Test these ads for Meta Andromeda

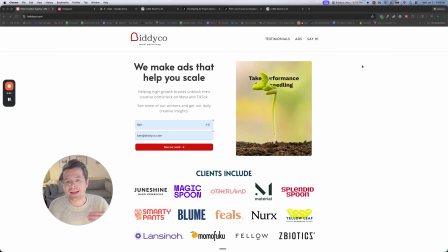All right, so if you are running ads on Meta and creatively you're just kind of maybe in a rut or you're not sure what to test next, this video will give you a couple of great ideas to test kind of more diverse visuals formats to get into your account.
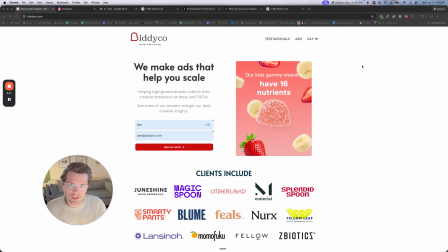I own a creative agency. We make a ton of creative for clients on a regular basis. I also write a newsletter a few times a week where I just share out ads we made I thought were interesting, or as I'm scrolling through my feed all the time, I'm just saving stuff and sending it out to our newsletter like,
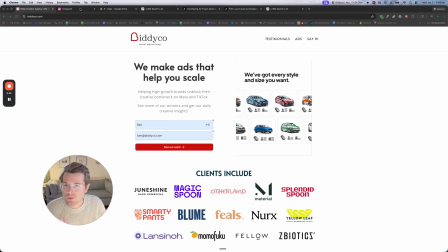hey, here's a cool idea, try this. But yeah, I wanted to try video style and just walk you through things that I think you should test in your account this week.
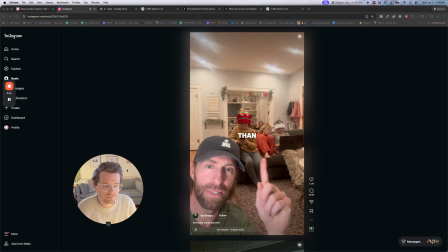So play the first one.
Honestly, nothing makes me more sad than situations like this where the kids are all just sitting alone on the couch.
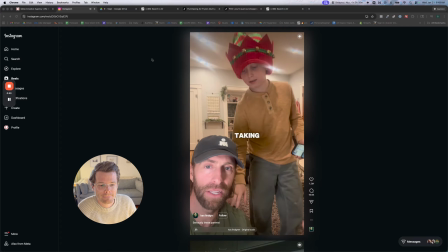They're all on devices. Like, where are the parents? Who's taking care of these guys? Dad, are you going to hang out with us soon?
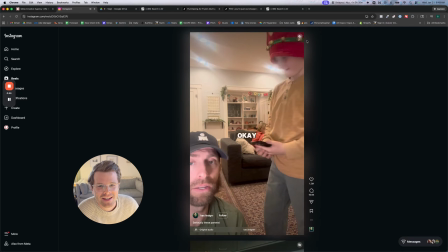Yeah.
So I love this one because it takes a very familiar format of, the green screen style,
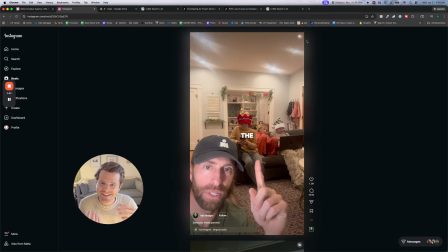and then has this nice twist at the end where the kid is actually, comes and interacts with the dad.
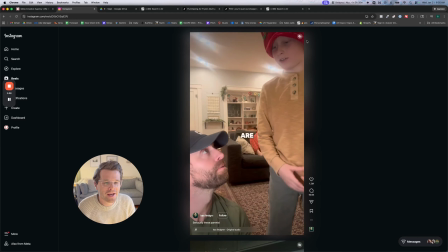The dad's actually in the scene. It's not a green screen. It's kind of a fake out. But as you're thinking about ad formats,
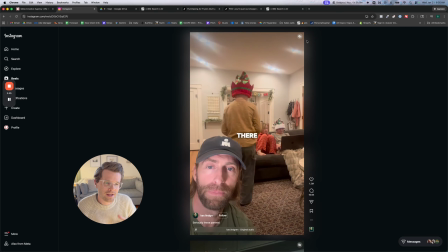as you're thinking about UGC, I'd love for you to have this one in mind of just how can I add my own twist? How can I make this unique? How can I make it different? Yeah, this one's just perfect to me.
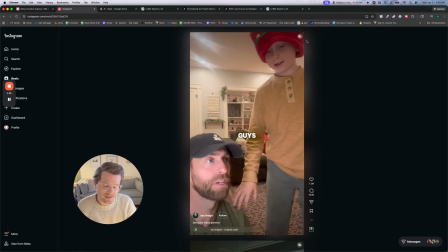This is not an ad, it's an organic reel.
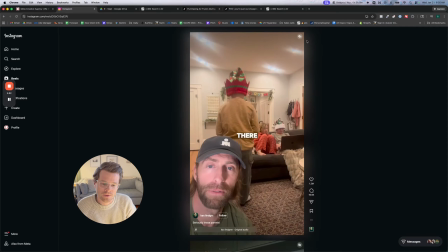But, I think if you get creative, there's tons of ways you could tie in your product as far as, the topic itself, or the kids has the product, the person has the product on the couch, and they come and they interact with the green screen person.
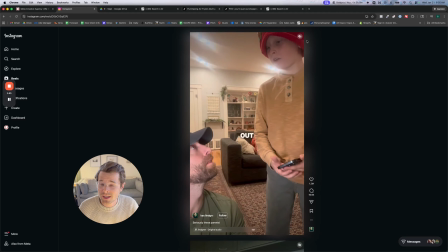But yeah, I just love things like this where it takes something we've all seen 1,000 times, and it's like, oh wait, this is different.
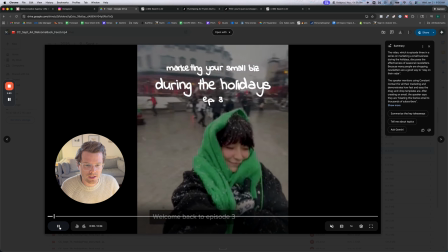Next one is one we made for Constant Contact.
Small business during the holiday series.
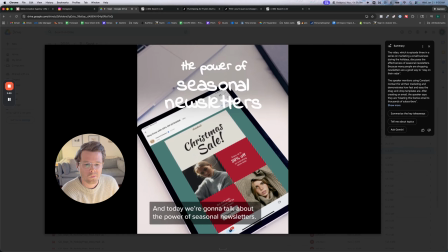And today we're going to talk about the power of seasonal newsletters. Everyone is shopping right now, so this is a great way to stay on their radar.
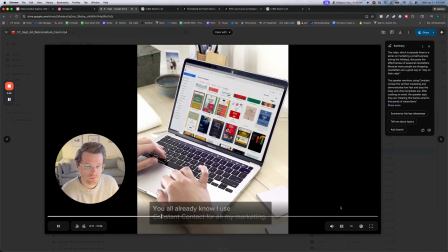You all already know I use Constant Contact all my marketing.
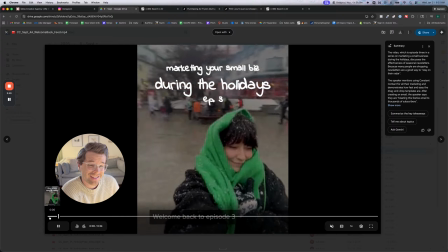So yeah, it's basically we made this as an ad, but it has more of an organic feel of like,
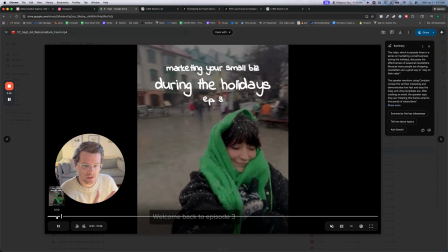hey, you've probably seen reels like this where it's kind of like, hey, tutorial-y style,
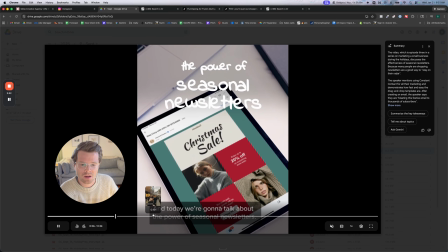very native footage. It's not like very stock B-roll. It's more kind of native B-roll style.
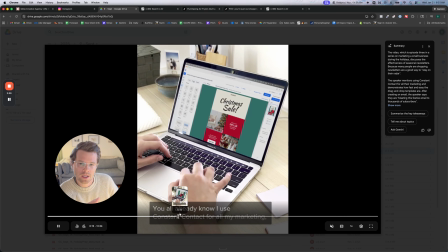And then it's basically a, organic tutorial that just goes into a product demo.
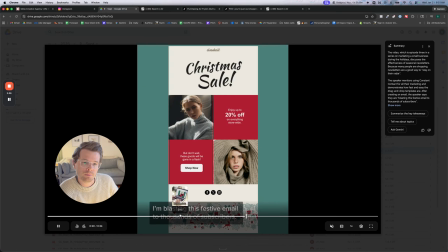So, you could start this from the very beginning. It's just, hey, let's jump into a product demo, but it's not as interesting.
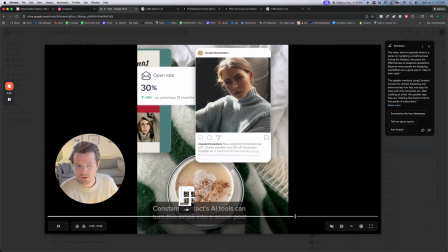It's very more of, it's much more of an over ad.
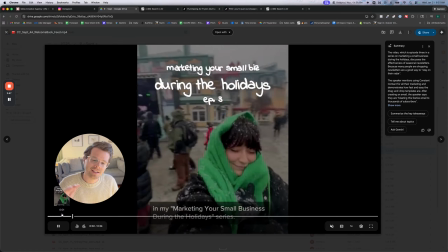This one's a little, sneaky, whatever you want to call it, or just kind of comes in as a little more of a tutorial into a product demo.
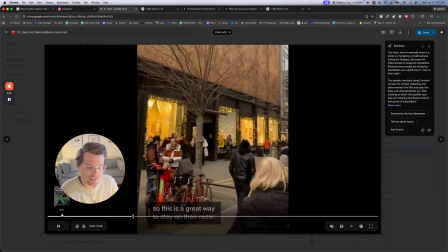I think it's a little bit softer. Also, the seasonality, has pros and cons.
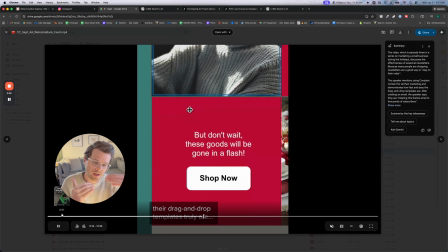No, you can't run this ad all year, but during those seasonal swings, it kind of can pop in your account and kind of help boost it during certain times.
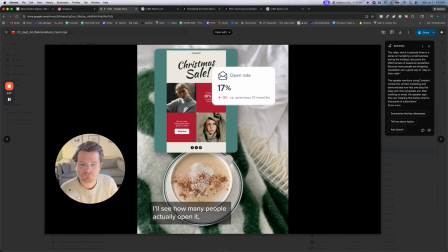So yeah, I would try the kind of organic tutorial style for sure.
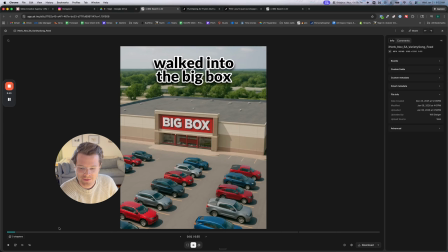Next up is, this one's weird. You'll love it, maybe you'll hate it.
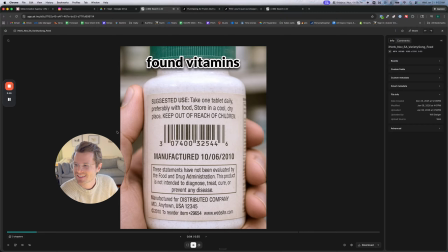Big box, the shelves were looking tired. Found vitamins from 2010, pretty sure that's expired.
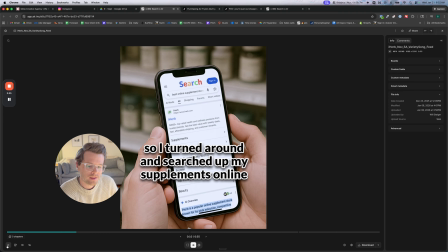So I turned around and searched up my supplements online.
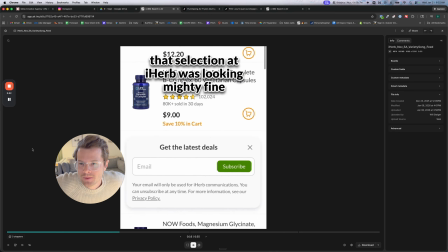That selection at Okay, so we made this one for iHerb, and it's like a silly AI song, basically.
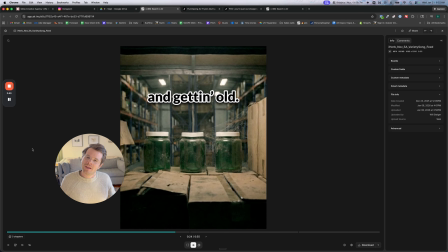And yeah, I think music is an amazing use of AI right now in ads, and I'm not seeing that a ton,
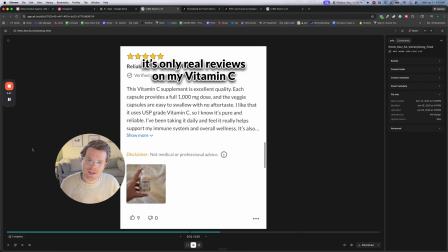but I think music might be the better use case of AI right now instead of trying to have it make videos.
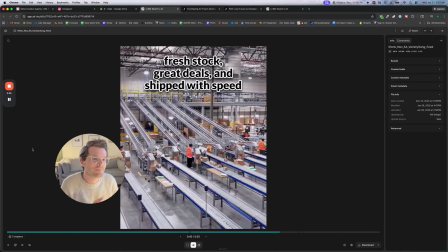Like 20 years ago, whatever, when we were all watching TV all the time, commercials, they'd all have like custom songs, jingles, etc.
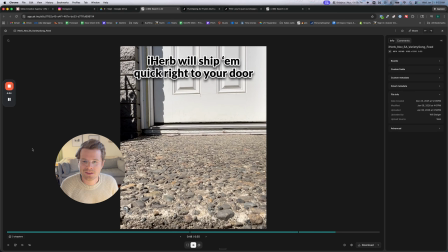But you never see that on, Meta ads because, historically, it's very time intensive, very expensive.
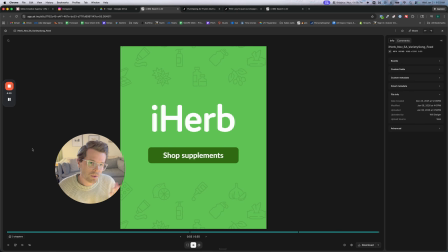It just didn't make sense. But now with AI, you can make, these little silly songs. No, it's not like a amazing professional song, but I think if you kind of lean into the fun factor, the silly side, definitely something worth trying out.